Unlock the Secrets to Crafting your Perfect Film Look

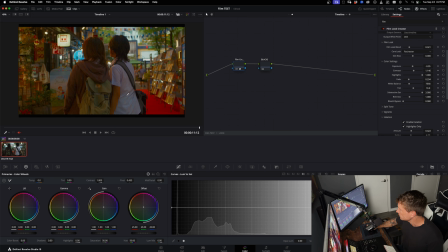If I go subtractive saturation and go crazy, everything is getting saturated. You can see here, especially the blues, look how noisy that gets in the shirt.
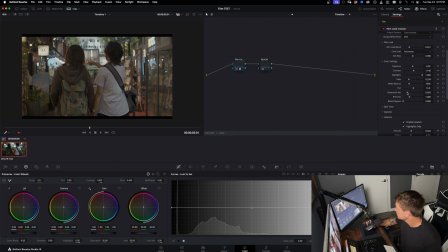I'm not sure if you can see it there, but it gets really noisy. What I like to do is add a bit of sat, but then the richness is the one that I really like. I'm going to play around with it a bit. I'm going to say that feels kind of good. And from here to here, we're definitely moving in that direction.
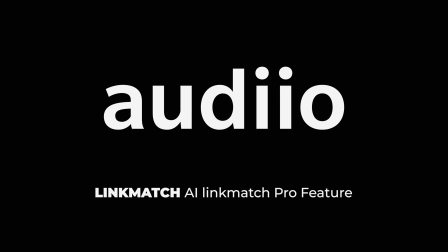A big thanks to today's sponsor, Audiio. If you haven't heard about Audiio yet, it's one of the best places to get licensed music from.
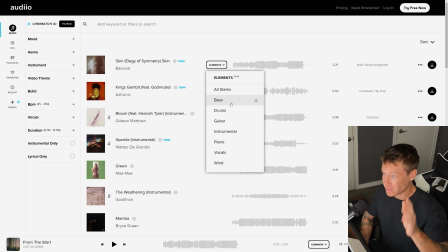They have this really cool feature called Elements. So if you find something, right, you're like, okay, cool, this is nice, this is good for the project. It allows you to download specific stems of that song. It breaks it down into, let's say, vocals, melody, or guitar, and you can individually download those and then mix. So it gives you crazy crazy flexibility of how you can manipulate those songs depending on what your project needs.
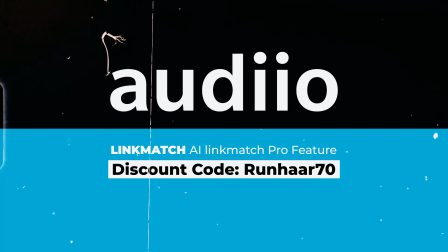If this is something that's interesting to you, please use the code RENAR70 for 70% off the first year of membership.
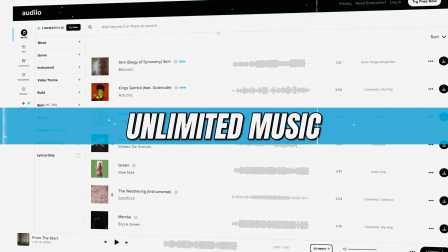This membership of the Audiio Pro includes unlimited music, you have sound effects download,
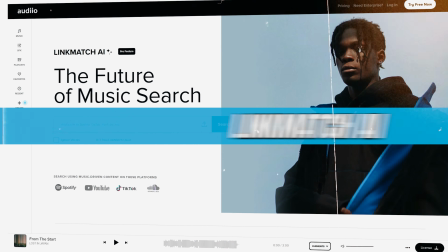unlimited link match AI searches, and elements that I just talked about.
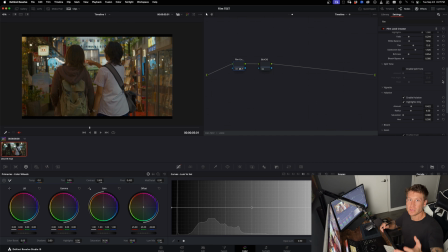And now back to the video. So split toning is going to create more depth in your image. That's kind of what I want to create. In my look, I want it to feel filmic, I want it to feel rich, but I also want to create as much separation as I can.
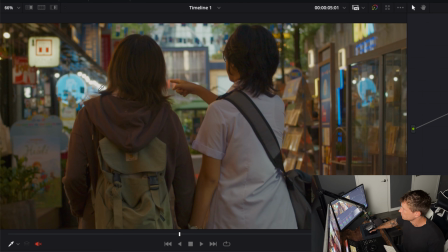And I can already see here there's blue and there's yellow. There's blue and there's yellow. And that's the type of colors I'm going to play with now.
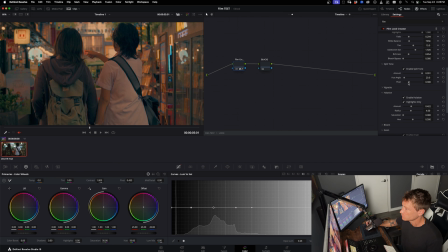So I go enable split toning, amount full. So this is very intense. I'll play with the hue angle to see what type of split toning I want. Do the pivot to see how much of the image, like where it's affecting what.
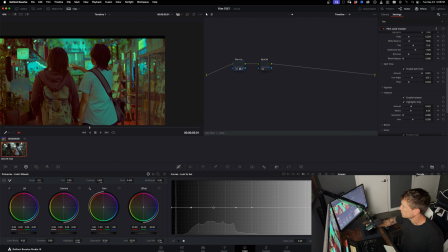And then just kind of play around with it. Maybe what I'll do for this one is I kind of want to do the blue-yellow combination. And once I find the split tone that I like, that's when I pull the amount down. Because when the amount is here and you try and figure it out, it's actually kind of really hard to see what the split toning is doing.
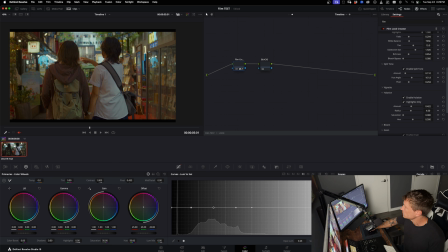So go full, you figure out your angle and your pivot. You see here, if I take it off, it's adding more depth to the shot. Let's see what vignette does. Vignette I sometimes use. I don't overly use it. It does give it a bit more of a cinematic type of feel, but I don't want to darken my image too much.
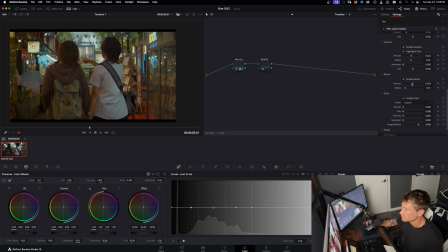I do not touch bloom really because it's like, I think it gets too hectic for me. Personally, it becomes too, it kind of like layers on the halation. Halation is fine. Go global, do. And now I'm here. Okay, it's kind of nice. We started here. So there's definitely a type of a feel and a look that I kind of like.
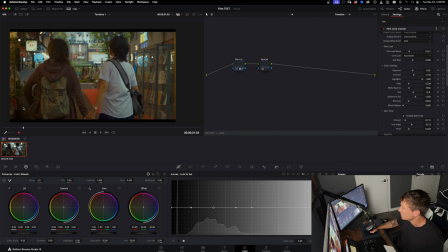You can see the grade isn't too insane. All the colors are still there. Nothing's clipping.
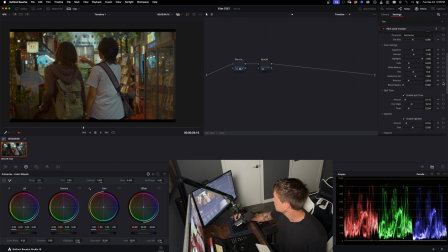I might just tinker a bit here and see what I can do here with the richness. I don't want to go too crazy. I feel like it's actually a good look. It's nice.
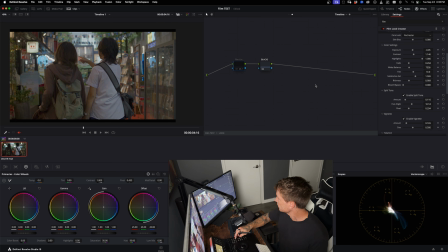You'll see it doesn't push any of the colors too crazy because remember this look has to be applied to all your footage, so it can't be too nuts. Nice. So this will be my look for my project. What I do in blacks is sometimes when you create a look, it adds almost too much color,
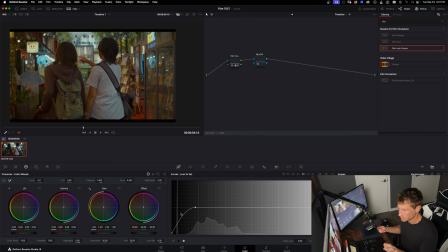and you'll see with your eye when a color is darker or like the darker environment, it has less saturation. Things that are dark and that have a lot of saturation doesn't feel right because your eye doesn't interpret that in the real world. So even here, it's doing stuff here, and I'm not sure if you can see that on YouTube. It's actually just kind of like pulling down that a bit.
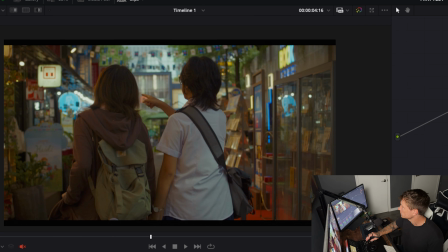You'll see it here. You'll see it here. Okay, so this is without the look and this is with the look. Now, if I want to go crazy, if I want to create like a crazy look, I would go back into the clip and then manually manipulate each clip.
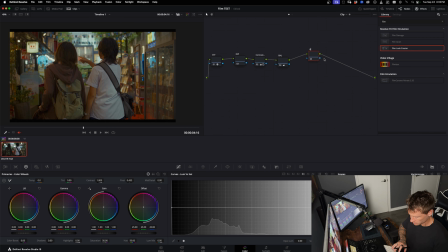You know, we can even just call this like hues, right? It's like hue colors, and there I can start going insane.
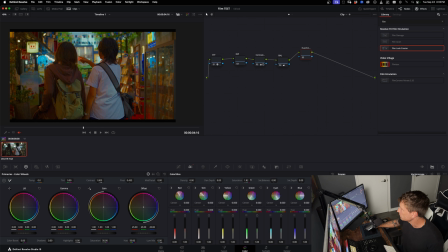Now, if I want the density more, if I'm like, I really want to punch this up, or maybe I want to punch some colors up. So let us see what colors we can kind of manipulate that it still feels nice. Let's play with the reds. We can make those reds really go crazy. Ooh, but you got to watch out. It starts getting noisy here.
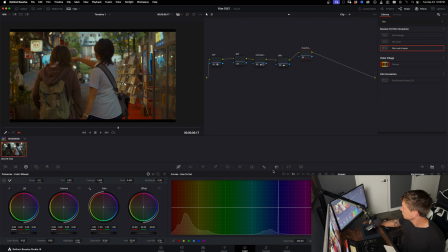We can start playing the ratio of saturation. Kind of see what do we want to bring up.